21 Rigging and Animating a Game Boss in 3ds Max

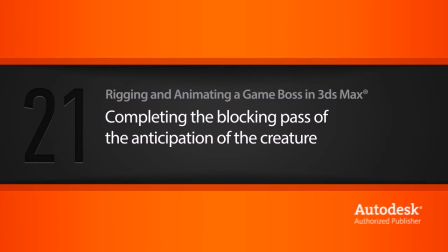In this lesson, we will finish blocking in the creature's anticipation. So now all we need to do is add a bit of subtlety here.
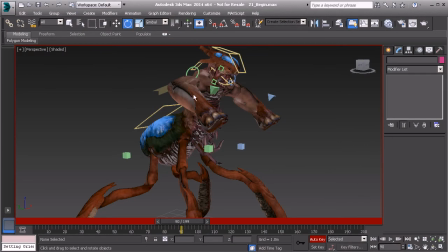And here's how we'll do this. We'll kind of keep him in the same pose, but we'll have him start to fall a bit. Because what would follow is either the fall, where he gets struck too many times and he's had enough, or his attack, where he would run at the player.
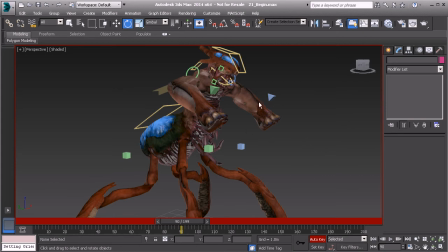And if you'd like an idea as to how to approach that, well, we will provide the final animations for you so you can get an idea as to how you can approach animating this creature here. It really is all up to your imagination.
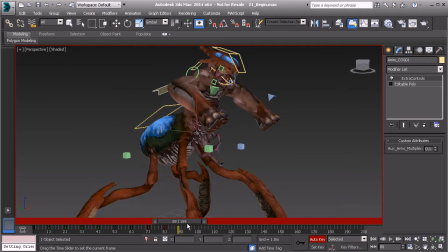So let's say we go ahead and move over to the next frame, on frame 90, and here's what we'll do. We'll have him start to fall just a bit. So he's come from his high point and now he's starting to drop just slightly.
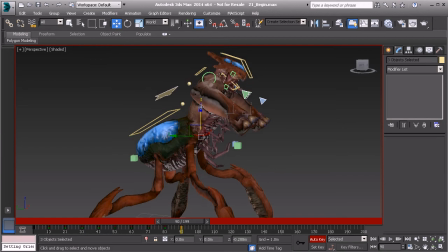Let's go to frame 90 and we'll start to kind of drag him down a bit. Great. And then from here, we can have him look down a bit more.
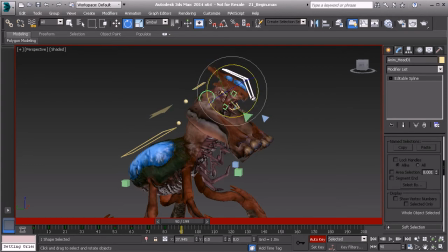We want to kind of offset his poses in a way so it doesn't feel like it's all happening at the same speed at the same time. So we'll go ahead and kind of rotate his head up as he's starting to fall for a bit of drag.
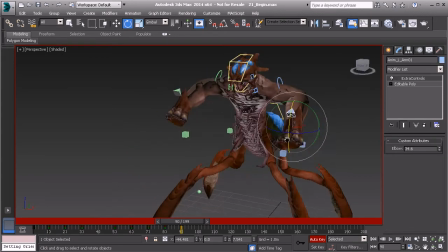Great. Let's say we go ahead and take his left arm and we'll go ahead and kind of drop that down a bit more. Almost as if he's about to stomp down really hard because he's getting ready to attack the player. I'll go ahead and rotate his wrists.
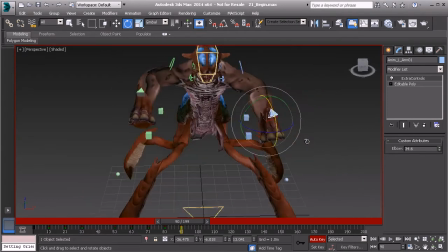We want to make sure that the wrist plates are not intersecting, or at least in a major way. A little bit is fine. Sometimes you get that in games. But if we can avoid that as much as possible so it's not noticeable, well then that's good. Let's go ahead and take the right arm.
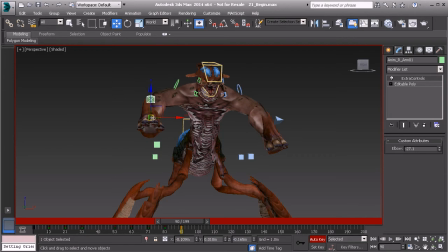We're going to drop that down a bit, but we'll also go ahead and move that out some, rotate the wrists in the same way.
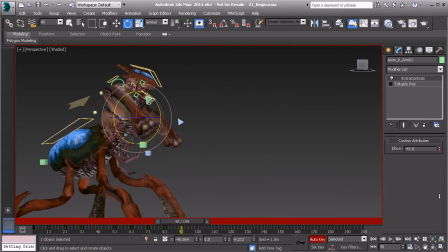And I'd almost like to take that elbow and bring it up a bit higher. So he's kind of throwing that up.
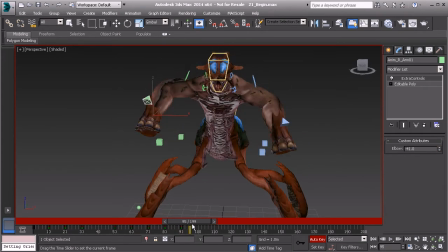All right, great. So here's that subtle change. It's looking pretty cool. Like how we have the arms sliding out just a bit.
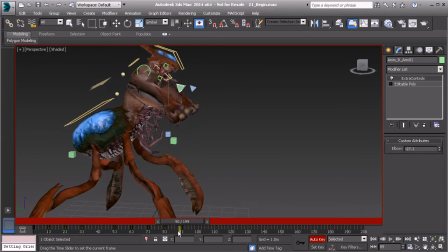Let's go ahead and take a look at the rest of the pose. We might want to take the thorax and maybe rotate that back. So we'll go ahead and have it rotate down a bit as he's starting to fall.
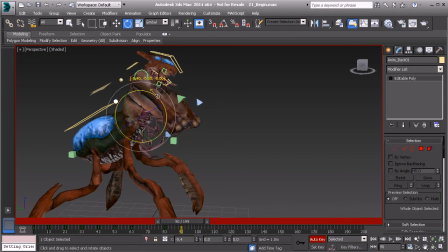We'll take the back control and rotate that in the opposite direction for a bit of drag. Okay, wonderful. So now let's go ahead and move to the next pose. Just about finished here. And this is where he'll kind of come down just a little bit more.
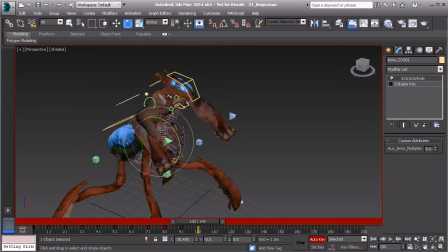We'll go ahead and grab the center of gravity and the arms. And we'll go ahead and just translate them down just a bit. Great. And then from here, what we could basically do is kind of open up the arms a bit more so he looks
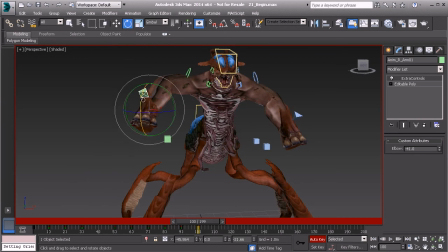terrifying as he's starting to come down at the player, at our character. We'll go ahead and rotate the opposite wrist out and open up that arm some.
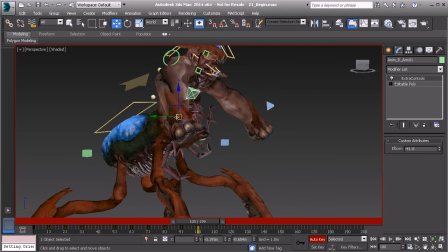I'd almost like to take that right arm, kind of drop that down a bit more. Let's not forget about the clavicles.
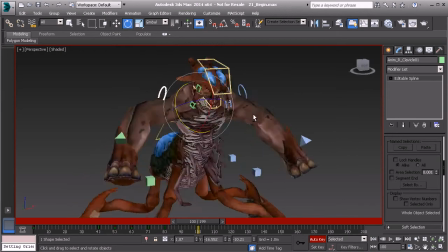Let's go ahead and make sure that we adjust those as well. So we'll go ahead and kind of drop that right clavicle down, and we'll do the same thing for the left side.
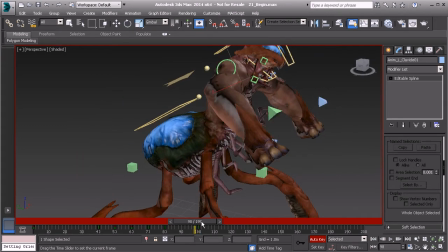All right, sweet. So here's what we end up with. Again, something subtle.
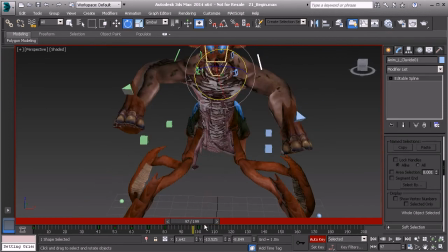Let's go ahead and take a look at this from another view. All right, great.